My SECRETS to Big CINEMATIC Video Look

To achieve this look, we pretty much go about it the same way we did when creating a gentle roll-off in the highlights,
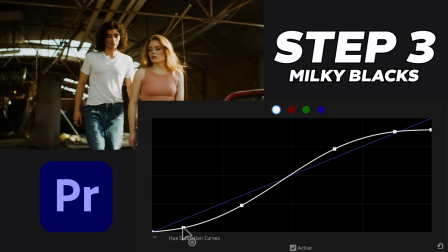(4:03)
though this time, instead, we're going to bring the shadow point down a bit and bring up the very bottom point from absolute black,
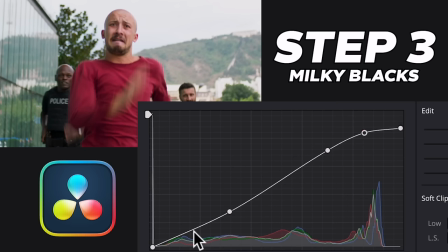(4:10)
compressing the tonal range and creating a knee between the undertones and the shadows.
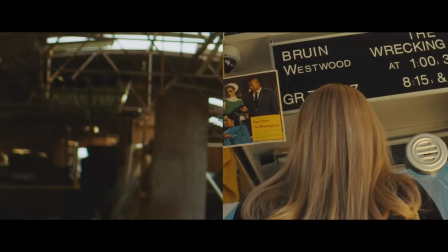(4:15)
Now when we compare it to the scene from Once Upon a Time, we're getting those beautiful milky blacks. Step four, teal and orange look. The teal and orange look is iconic and for a very good reason.
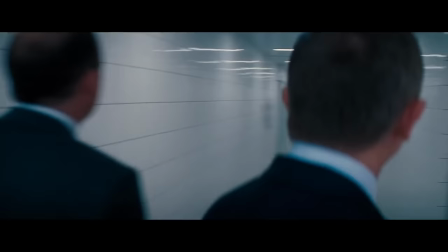(4:27)
First, you get a mild teal and orange look out of certain film stocks,
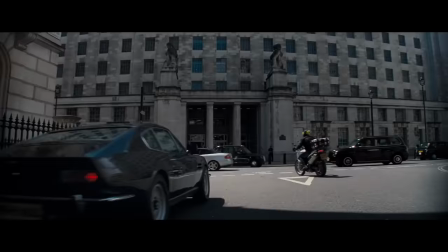(4:31)
but the real reason why it's so appealing is because of the separation it creates between our talent and everything else.
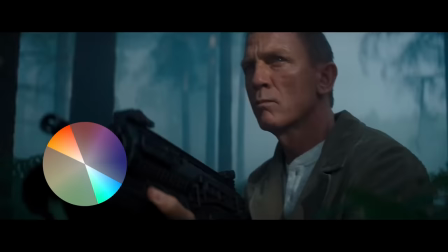(4:39)
Skin tones pop because they're in the orange range while everything else is tinted teal.
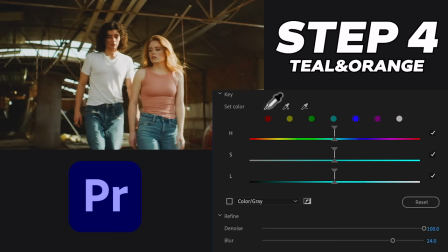(4:44)
It makes it look as though the characters are jumping out of the screen. The easiest way to create the look is to use a qualifier to select the skin tones.
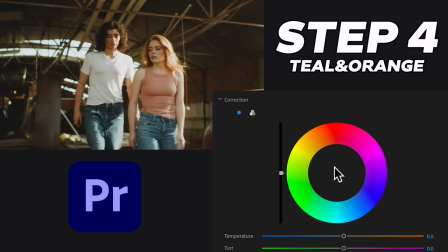(4:52)
Then once we have a good color mask, we'll invert it and push some teal into the shot with the color wheels.
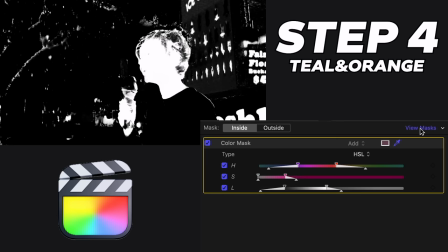(4:58)
Then just use the Lumiverse Sat Curve to clean up the shadows. And that's it.
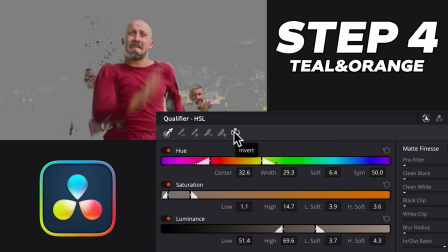(5:03)
A big budget look in really just two steps. Step five, attention to skin tones. Now you might be thinking we just covered teal in orange to make the skin tones pop but we need to take them further in a way that's common in feature films. Our main focus is our talent,
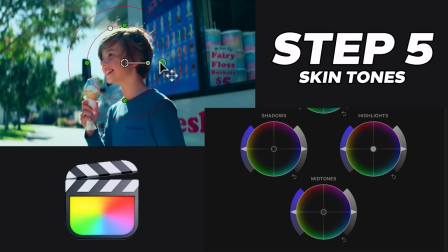(5:25)
so to make them pop more we'll use either a qualifier or a mask to isolate the skin tones and bring up the mint tones.
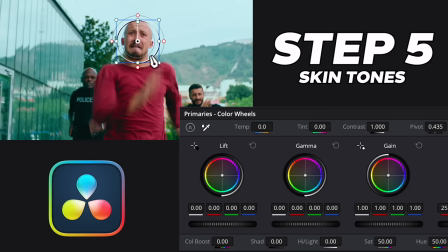(5:33)
We can even play with the contrast a bit too. You'll see how faces gain a three-dimensional quality and become the focus of our image. It's It's little tweaks like these that really makes your films stand out. Step 6, Color Density.
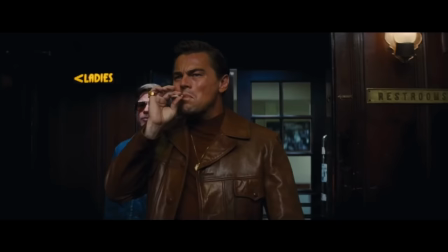(5:48)
If you really want to match the color of film, pay attention to how dense certain colors look.
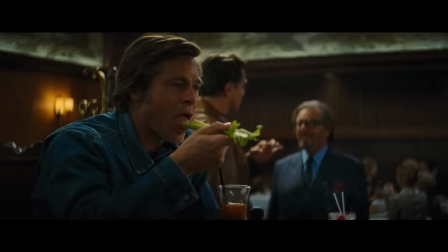(5:53)
This is because the chemistry of photochemical film creates different results than the color science of digital video.
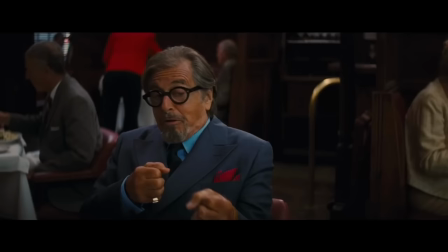(6:00)
Notice how certain reds and skin tones look more rich and dense.
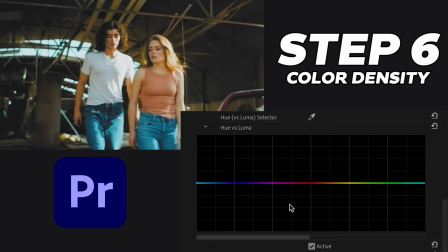(6:05)
For us, to match the density of colors in film, we turn to the luma vs hue curves. By isolating the red range with two points and then a middle point, we can drag it down to match the color density in the skin tones.
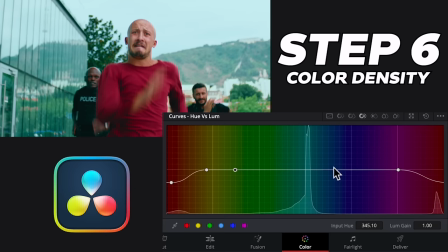(6:20)
You can also play around and do the same thing with other colors like green and blue to match the same deepness and richness of film. Step 7. Halation.
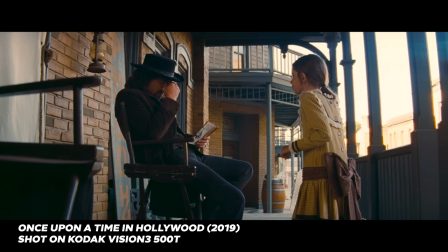(6:30)
If you look at film, especially old films, you'll notice a reddish or orange glow near the contrasting boundaries of overexposed areas. This phenomenon is called halation and it's a consequence of how light bounces between the layers that makes up film.
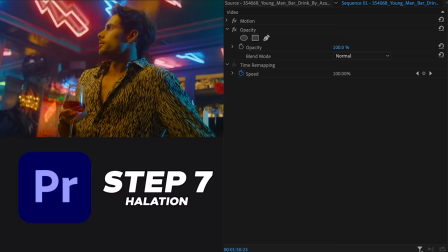(6:45)
Let's see how to simulate this on an image where the effect can be seen more clearly.
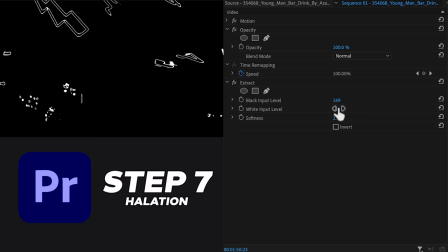(6:49)
First we need to isolate the highlights either with a LumaKeyer or qualifier or an extract effect. Then we need to tint and brighten the highlights, add
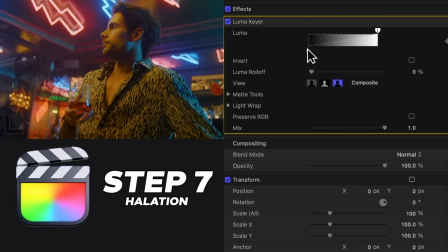(7:01)
a Gaussian blur effect and change the composite mode to screen.
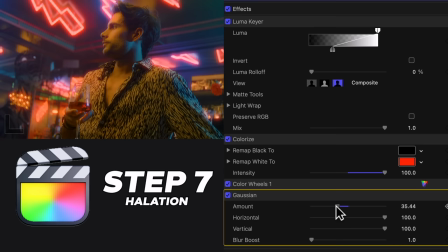(7:07)
We can change the intensity effect by adjusting the opacity until we get the right look. Notice how the halation shows up at the boundaries of all these points of light and even in some reflections.
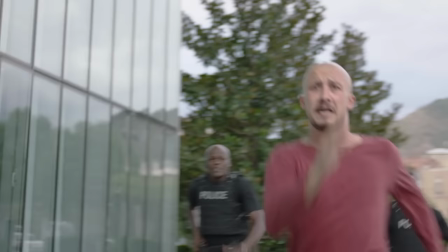(7:20)
I'll quickly apply the halation effect to our three original shots and now let's see the before and after with all seven steps applied at the same time. Makes a big budget difference. By following these steps in your own films you'll be making more cinematic looking video. Now I mentioned at the beginning a shortcut to applying the cinema look to your video. My own obsession has led to the CineLook LUT that I've been making iterations on for years. The LUT is encoded into CinemaGrade so it's not available on the market as a LUT.
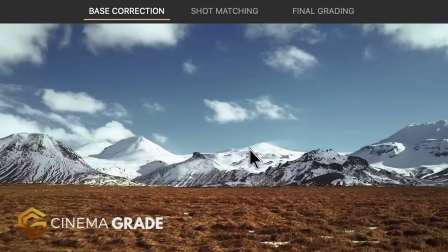(7:54)
But for the same price as a LUT, you're able to get point and click grading for your editing software as a plugin.
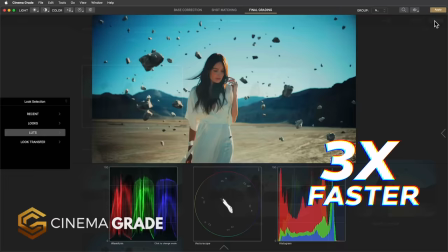(8:00)
This makes getting the cinema look super fast and easy.